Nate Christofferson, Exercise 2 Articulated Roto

So the more that you bring down the whites, the more it just looks like a detail-less piece of clothing, which is a little bit frustrating to deal with. But everybody's done a pretty admirable job with color correction and trying to rein that in and make her look like like she belongs in the scene. There are a few little issues, little artifacts here with the hair, but this is working pretty well for the most part. A few little things on the side of the head too. This roto brush is a beast, and really it requires a lot of patience and a lot of practice. But the arms are looking pretty good. This is a nice example.
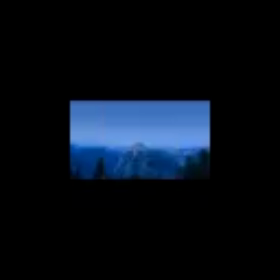290s
Good job, Philip. Okay, Stone, what have you made? So I'm already noticing a much lighter color scheme. He's altered the background a little bit, I think brightened that up. So everything has a bit of a blown out look, which helps actually with the pants. A little bit more washed out, a little less saturated.
Yeah, you could do yoga here, but we think you'd like it better here.
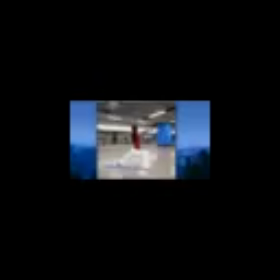328s
I'm seeing some really excellent work in the hair. Check that out. So for those who've been struggling with different parts, you can access in the homework locker, you can look at each other's After Effects files and see, examples of how other people have done the different effects, the different pieces. And I would recommend, finding a few of your favorite examples and going and looking at them.
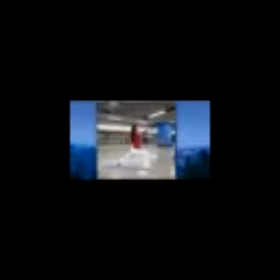352s
This is one that I would recommend for the hair. I would love to take a look and see what you've done with the hair here. It's a little bit of black magic. This is a really good example stone. And as always, other bits of the Roto are tricky. I mean, these pant legs, I don't envy you guys having to deal with that flap. That's just not great. Alrighty. Good job, Stone. Robert. Let's look here.
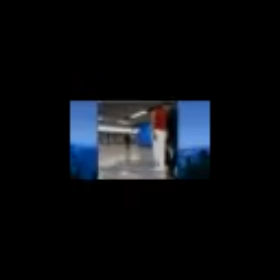381s
Okay, right off the bat, just for the first couple of frames here, there's a little funky something going on where we appear to be floating because the man in the background is overlapping with the footage of the mat. So that's something to be careful of and watch out for.
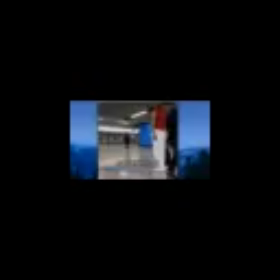399s
Looks like you've resized our character here so she's much larger and her head's kind of going out of the frame. Probably want to avoid that, so I would just scale her down a bit so her head's at least within the frame. That would probably help avoid this little physical impossibility going on here too.
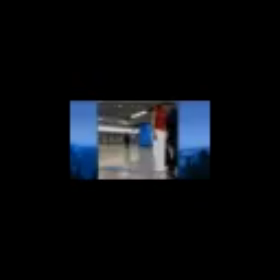419s
But let's proceed to play.
Yeah, you could do yoga here, but we think you'd like it better here.
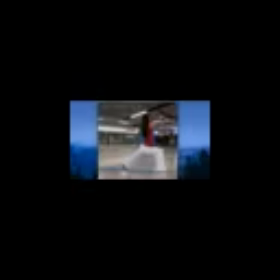436s
I'm seeing some nice Roto. Pretty soft edges you've got on the arms. I might sharpen those a little bit. But the Roto's not bad. There are the occasional little dark edges bleeding in. The hair is not looking bad.
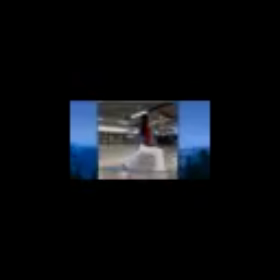455s
There are little glitches here and there, like you can get rid of that probably with an extract or something. Oh, and he's replaced the sign as well. That's a nice touch. The color correction here is looking very nice.
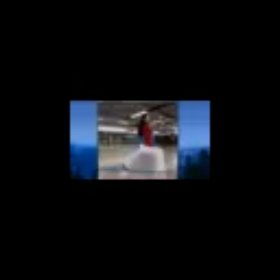470s
I'm really a fan of that. And that is Robert's. Okay, last example we'll look at here. This is Andrea.
Yeah, you could do yoga here, but we think you'd like it better here.
Got a few little issues going on with the face here.